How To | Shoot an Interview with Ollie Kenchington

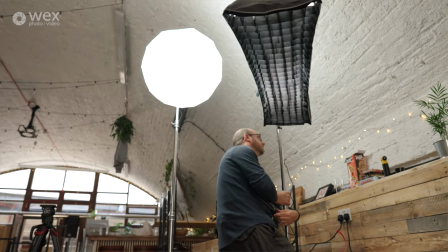30:56 the rules once you know them and also just practically getting things up and out the way in turn so that we don't see them in the frames.
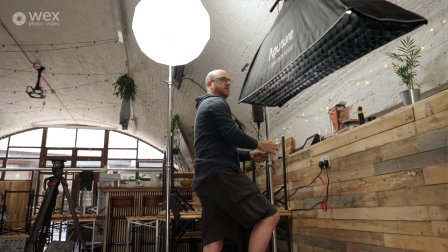31:03 Another thing to bear in mind in terms of light placement and positioning this key I want up high and I want angled down that will create shadows that
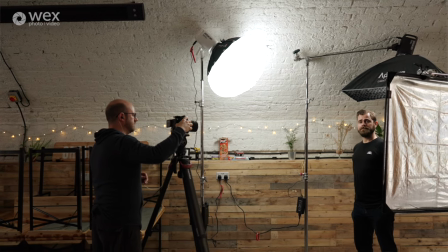31:12 go down the face rather than across the face having it up and angled down is the correct way to place your key if you want
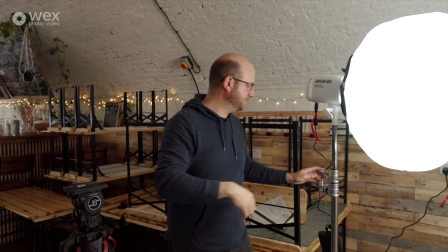31:20 to hide that shadow and create that classic rembrandt triangle what
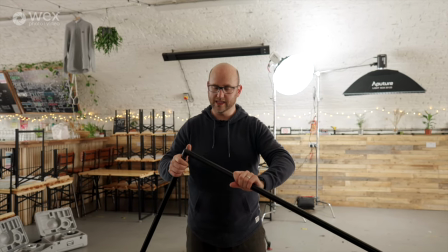31:30 i'm just doing here is i'm setting up a frame this is a calumet frame but uh blast to light making for
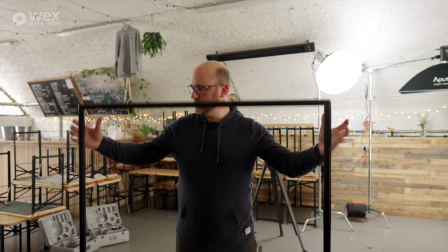31:37 you can get any number of different frames um this one's collapsible which is why it's quite useful but i'm gonna put some black, some negative fill in this just in case. I don't actually know if I need it yet but it's a quick thing to throw up.
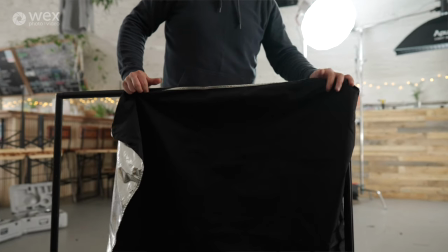31:51 I'm going to stick it on a spare stand. I'm just going to have it to hand in case I need it because we've got white ceilings and walls.
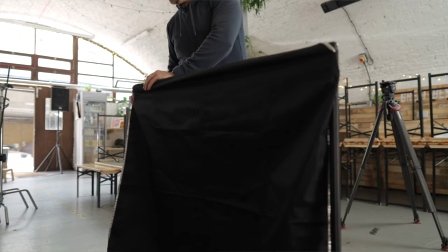31:56 There's a lot of light contamination coming in from outside. It's a bit unpredictable.
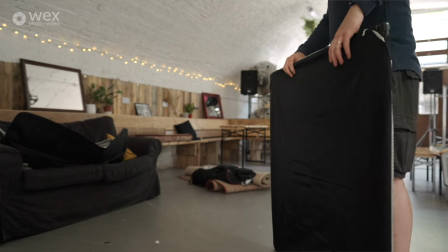32:01 I want to have this to hand in case I need to block any reflected light from John's face.
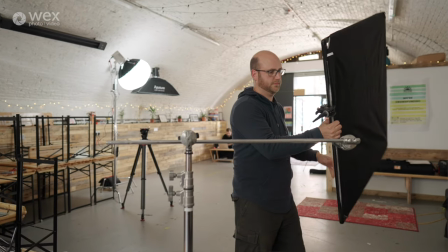32:08 So I'm just going to have this nearby and we'll see if I need it or not but negative fill is a really important thing and flags and floppies
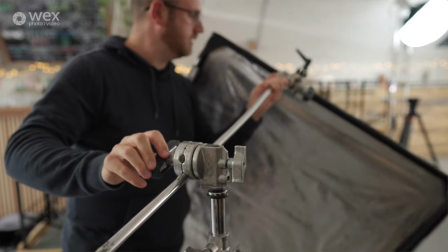32:16 and various different bits of kit like that accessories they're really useful to have to hand with you just in case you need to block light you need to bounce it somewhere else you know there's any number of different scenarios where you can be using these accessories to help you just in case you never know when you're in a pinch these things can help
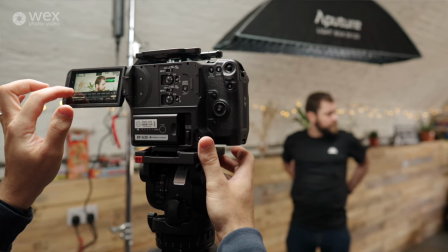32:43 First thing I'm going to do, because I've got things roughly in the right place, actually the first thing I'm going to do is I'm going to kill my key and I just want to focus on getting that backlight.
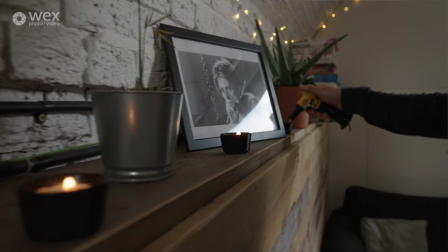32:50 So I'm going to kill this, probably not in the way that I should do because I'm just going to kill the switch, but I'm not too concerned.
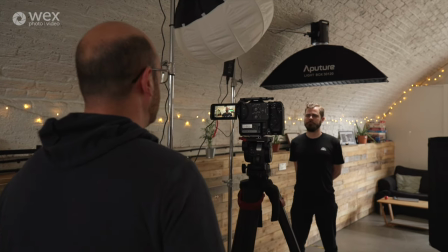33:00 Okay, so what I want to avoid,
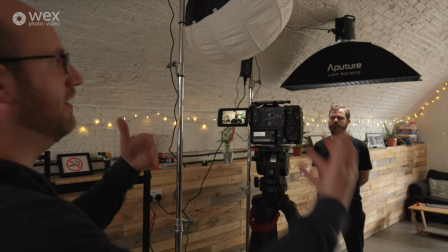33:04 just looking at what's in the frame there, because I can't control what's behind John, to a certain extent I can, but not much.
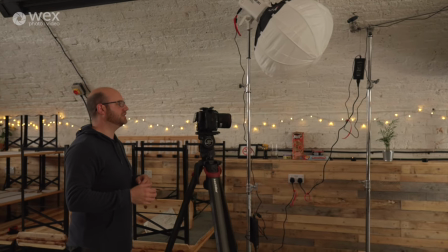33:10 So what I'm going to try and do is make sure
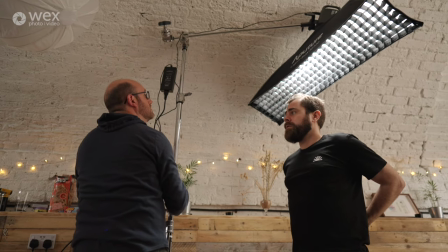33:13 that what I can control is right and what I can't control is is balanced with it so this backlight
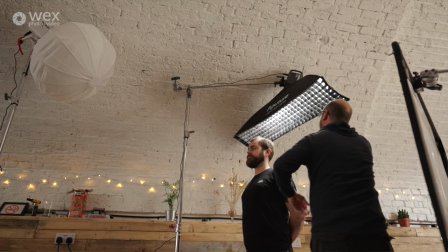33:22 let's just check it's following along so it's in the same plane just rotate it a touch
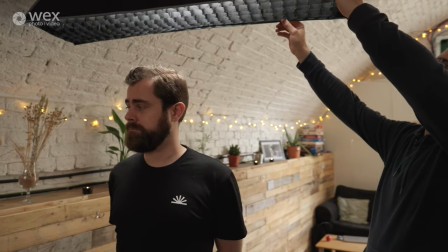33:31 it's in the same plane as John's shoulders it's coming around I want to avoid and the grid will be doing a good job of this I
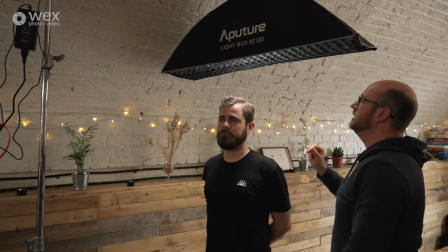33:38 want to avoid as much as possible it coming and hitting John's nose in fact it's ever so slightly too far forward so I'm just going to move
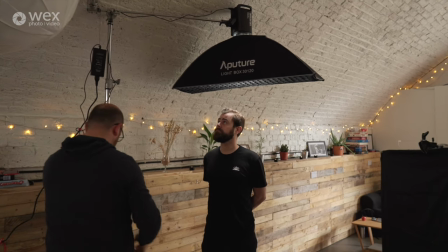33:45 it back a touch just a tiny bit and
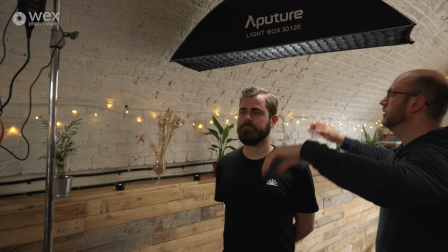33:52 John if you just look over to where your interviewer is going to be that should
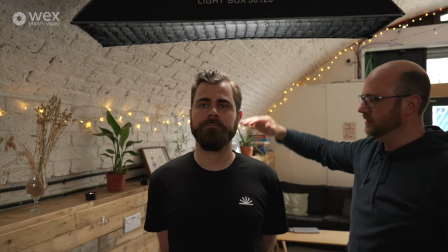33:59 give us the control that we need to just get this so we're just getting this light on the shoulders
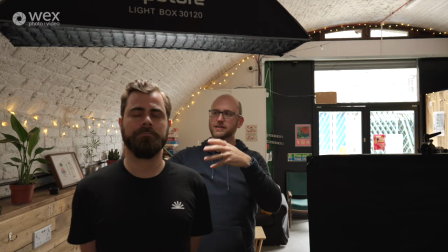34:05 now obviously this this works better the lighter the color so the light of the hair the light of the shirt,
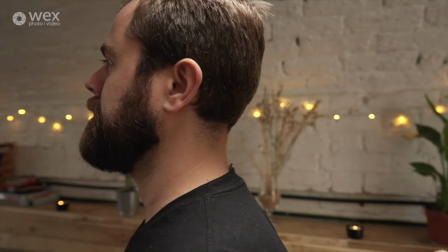34:09 the easier this is to get away with, but it'll do for now.
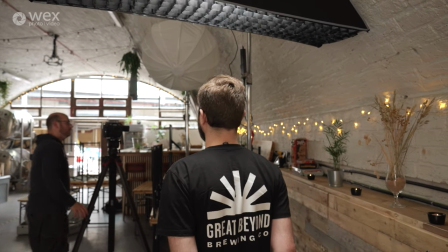34:16 And we're just adding a little bit of light there just to separate out John from his background.
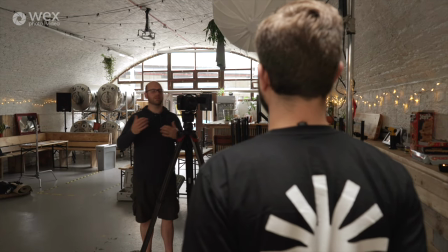34:25 And having a look at it on the camera, it's doing quite a good job. We've also got some natural contrast because we've got the black t-shirt against the lighter white wall behind. So what I'm looking for is contrast. I'm looking for something that will make John stand out from his background. I'm I'm doing that with depth of field, I'm doing that with lighting. The dark top helps separate him out from the background as well.
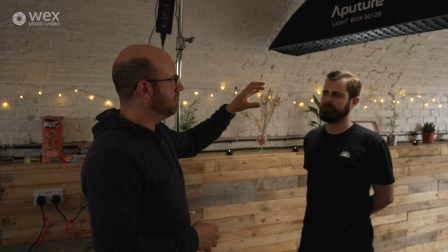34:46 And one of the final things I'll do is I'll make sure that John's skin and that sort of saturated skin tone is also
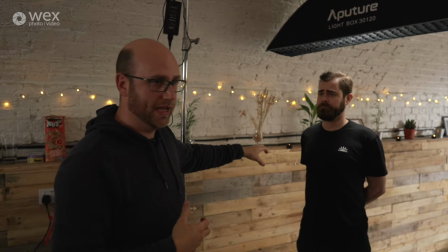34:52 nice and present and maybe dial down in the grade the saturation of the wood behind him to try and bring him out that way.
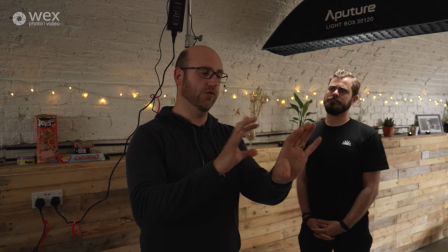34:59 I'm doing lots of little things to essentially bring him forwards and the background falling away.